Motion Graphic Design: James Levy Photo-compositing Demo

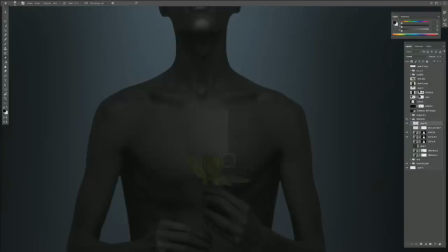947s
so you do like a skin graph yeah and i just and and at this point it's you know i'm not invest i'm not committed
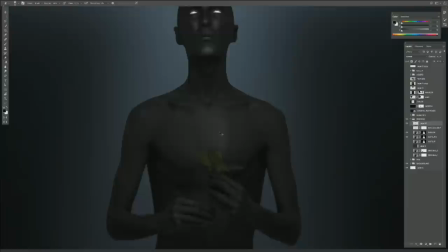953s
to anything uh-huh so it's just sort of for me you know just to say all right this is not going to be there and i come back and
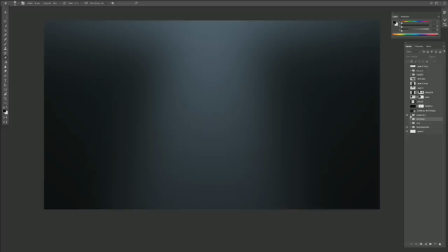960s
address it later if i find something that's going to go there okay um anyway once i treated that you
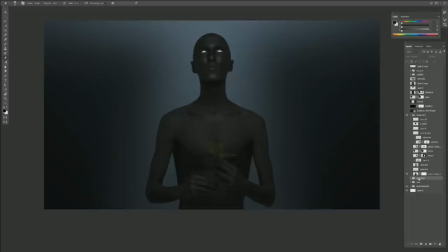967s
know i i linked the layers together i keep the ones that have prior so i can go back but for the purpose of working i just i i've already decided i'm liking where this
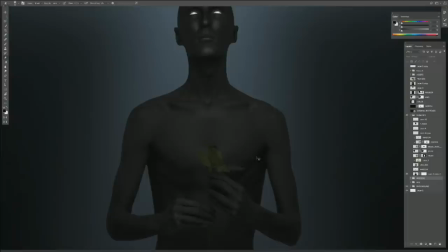977s
is so this is it's one layer and uh yeah so once i had this i was like okay i'm
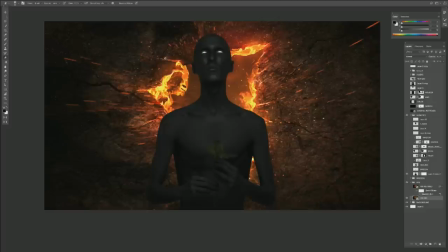984s
gonna have this thing now i was thinking about the background i was like i want it to be like a fire world so again i just i just went online and i found this not that this was what i wanted it to be like but i liked i liked the heat the temperature i liked that
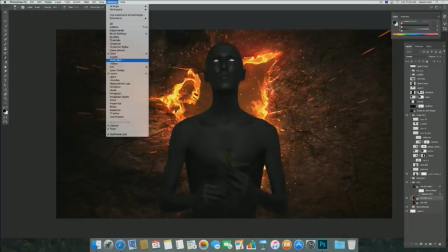999s
it was pretty ambiguous and then what i did was was i went ahead i duplicated it and i went to
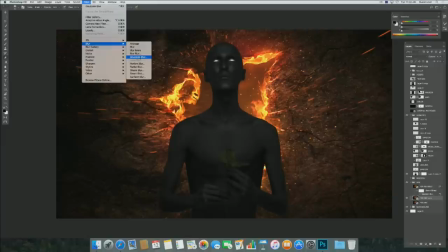1010s
um i went to blur and this guy here which i love gaussian blur the gaussian blur and i just moved it to 19.
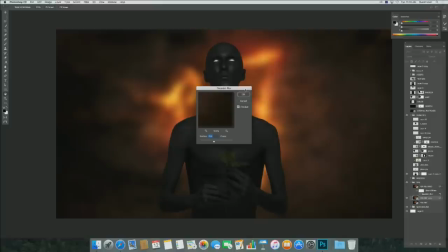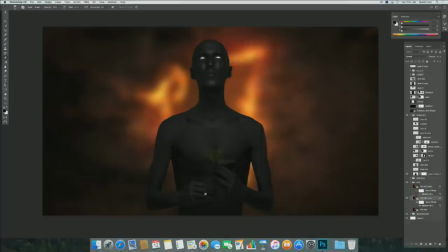1024s
so you're doing that kind of like for color and the general shape yeah just knowing that you know i'm gonna have some light behind him it's gonna strengthen his silhouette um i still don't know like i mean again this whole demo was me just being like where am i going to take this
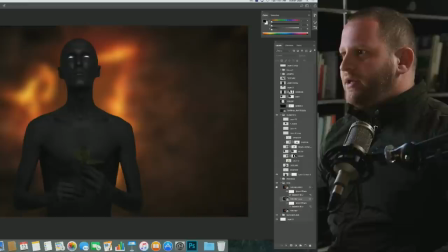1038s
like it's just a like a photo comping journey that i was going on you know i was like no idea what it's going to be so i blurred it out i think i matched it yeah so i blurred it out like this and it just kind of gave it gave me the temperature it just kind of gave me kind of like the mood i was like right so this is what's going to happen
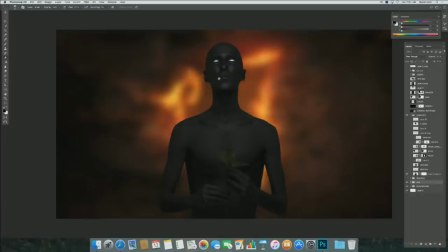1055s
um once i got to that then i decided to start tweaking in here and being okay so what is this guy's
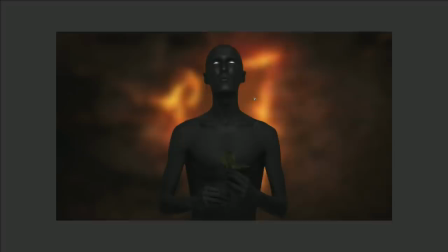1063s
story you know you know what are we trying to what are we trying to say with this cat so the
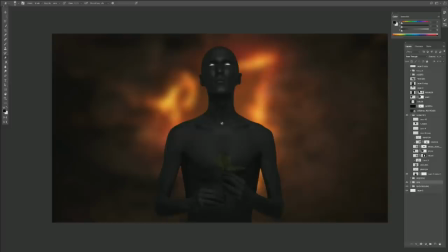1069s
first thing i did was i decided that it was time for me to figure out what was going to be here and i thought how cool would it be to have a heart because it's right over his heart so where's my heart my heart is right dates
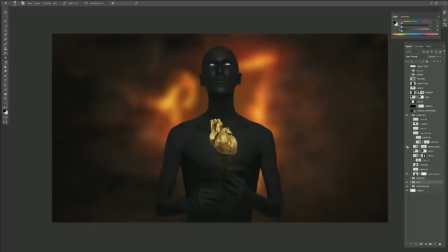1082s
sorry all right let me see here there we go so this was this was the heart that i had
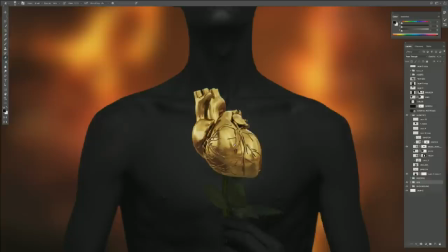1091s
um i think i saved that layer before well where'd that heart come from it's just stuff i find like in my you know online just finding stuff you have to search your images like a like a child like i type in gold heart and you'd be surprised what comes up a gold heart
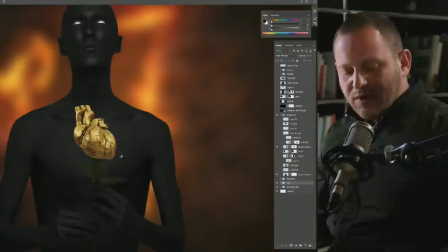1107s
comes up i mean yeah like hundreds of them you know you i mean again with photocomping a lot of times and this is this is actually where photocomping can be a little bit limiting is you are quite beholden to images that you find unless you're painting it or it's a painted style frame
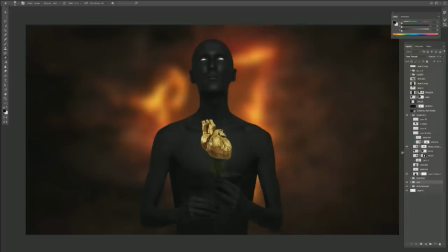1124s
you're limited so oftentimes i mean i searched for a gold heart for about 20 minutes and then i was like this one's great so being aware that it might belong to someone sure well this is for just the sake of a demo this is not for commercial project no you're not trying to
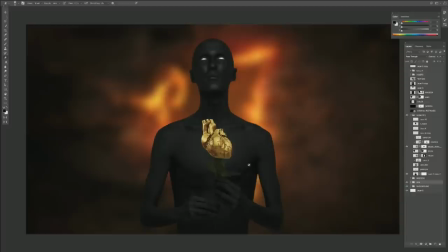1140s
sell this piece at all i just want to be clear about that you guys no yeah no i would i you know anytime i'm working on anything for a client um i very rarely take things off google anymore i used to do that search and i don't take anything off pinterest i actually
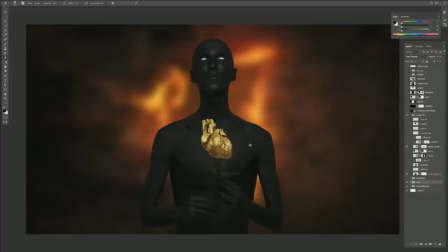1157s
i pay for some a lot of different stock accounts because if i'm doing professional work i rather license it and play with those and that way i know that everything's all good right um so once i've got this heart i wanted to match it to this light source so i duplicated it and
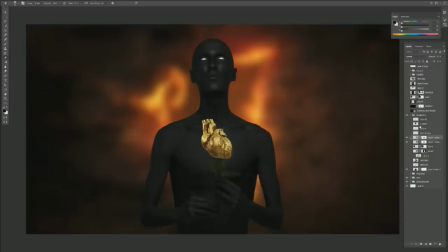1175s
then i put a shadow pass on it now how i did that was i'll delete these and i'll do it for you guys i was i mean if there's something that has a strong you know sense of light in it already i'll always duplicate it and multiply it